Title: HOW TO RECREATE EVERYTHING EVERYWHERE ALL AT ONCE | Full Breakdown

To film our actor, we set up the newer retractable green screen and lit that up.
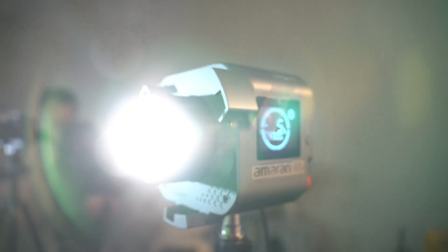250s
So a tip, light up your green screen evenly so that way you have no issues keying out your actor in post-production.
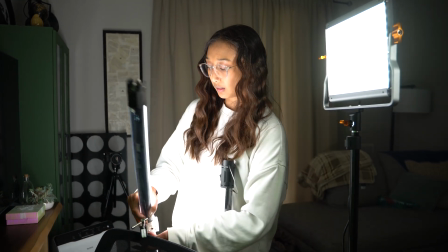258s
In this case, my struggle was not having duplicate strong lights to light it up evenly and having the lights spill onto the actor. So we pivot, right, instead of panic.
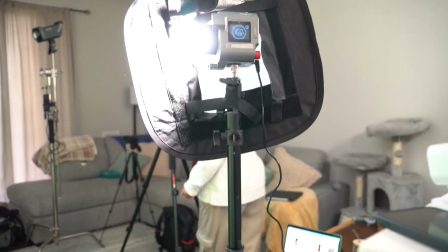269s
And we use the Amaran 60X, which is super strong for the size, and improvise with a light panel diffuser to eliminate the spill on him.
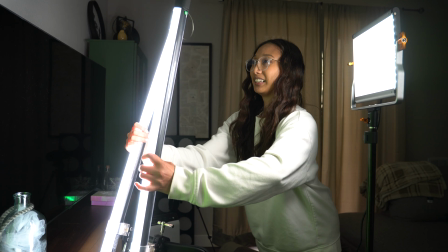277s
On the other side, we used 2 4-feet nanlite Pavo tubes to even it out, or the best that we could. It did what it did, and although it wasn't perfect, I kind of hid the imperfections by layering so many elements to it. Yeah, more on that in the editing part. So as I was recreating this, I was thinking, Jeremy, he's International Spider-Man on TikTok.
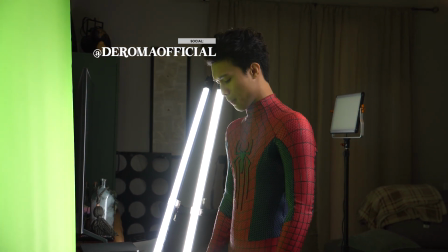300s
People know him as that. So I wanted to change up the recreation a little bit and put our own little twist to it.
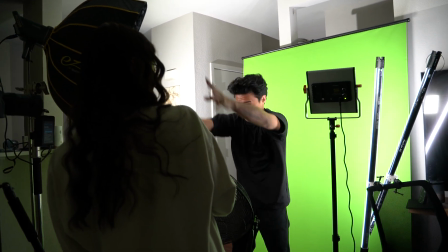306s
So he starts off in normal clothes, and then as he's going through this multiverse,
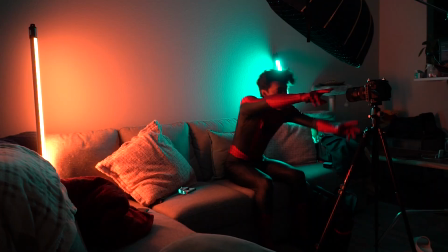312s
he glitches into Spider-Man, and then he lands on the couch as Spider-Man. So that's the only difference with the recreation. Everything else kind of flowed through. So there was a few things on my shot list that I wanted to grab as he was standing in front of the green screen. So first was in his normal clothes,
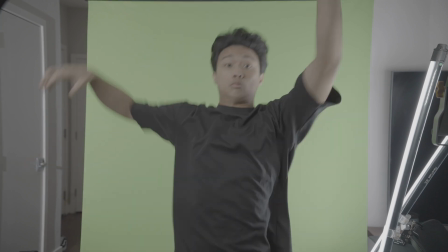327s
a clean plate with no lights, no projector, just the key light, the green screen, and him acting it through.
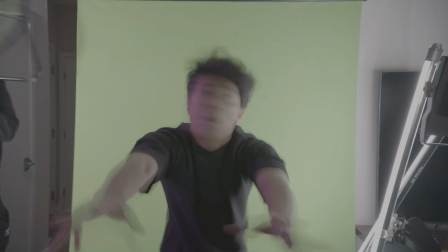334s
Then I did at a low shutter speed at like 1/5 just to get that motion blur in case I wanted to use it.
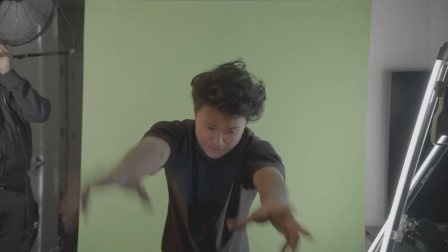341s
And my third shot with each outfit would be one with the fan, with lights reflecting on him.
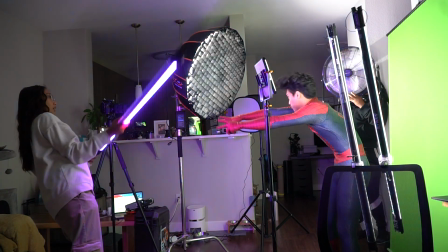347s
I use a Nanlite 4 feet Pavo tube, and I kind of just twisted it to create that effect of different lights flashing on him. And then we had the fan behind him as if he was really flowing through the multiverse.
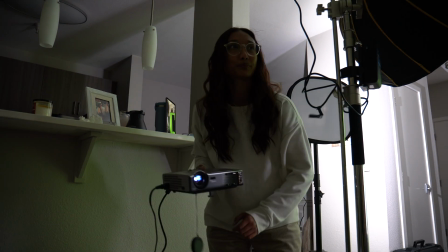359s
The projector was our way of using like LED walls just so it reflected on him directly, and it hit the green screen. That's kind of the complications I had in post-production, was trying to key him out, but we made it work and did the best we could. So yeah, that's basically the filming part. So now let's see what I did in post-production. Now we're in the post-production process, but before we get into it, I do want to mention a few takeaways, things that I've learned throughout the process and things I've learned about myself as a creator. The biggest thing is, honestly, we filmed and I edited this a month ago, and I was contemplating whether or not I wanted to post it. And it was around the time they were winning all the awards, so it was fresh. And I was like, I'm gonna post it. I got into editing the sequence and I just wasn't really satisfied with the final sequence. Second, because I didn't go out and film my own plates. I just used the actual scene trying to cover up Evelyn in the background. So that was one of the things I was kind of disappointed with in myself. But learning lesson here is to go all in. And even if you don't be hard on yourself about it and just post it for the world to see, because this shows that nothing at all is perfect and that I learn as I go every single day. Now onto the post process. I will be walking through the main elements from coloring and matching it, adding elements over, sound design, and any final touches that I need to do. So let's watch the sequence first.
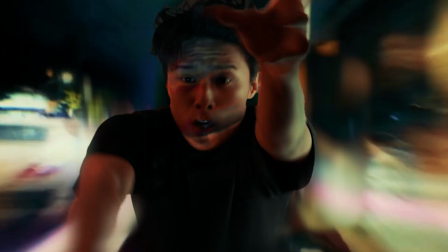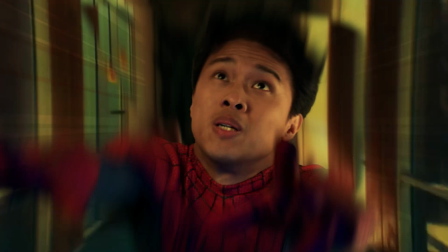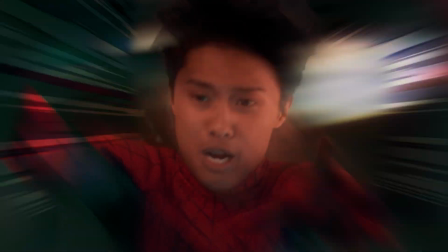So not bad. I really like the back half first when he switches into Spider-Man, because I did add a lot more elements to that back half.
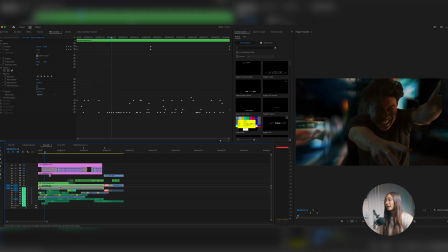478s
All right, so first I'm gonna explain each of my nested sequences. My first nested sequence is my background plates.
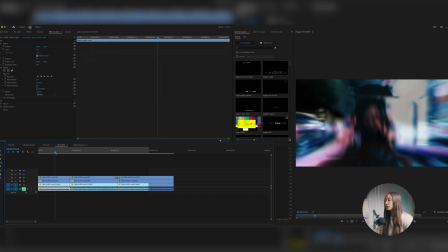486s
Like I mentioned, I just used the scene in the video.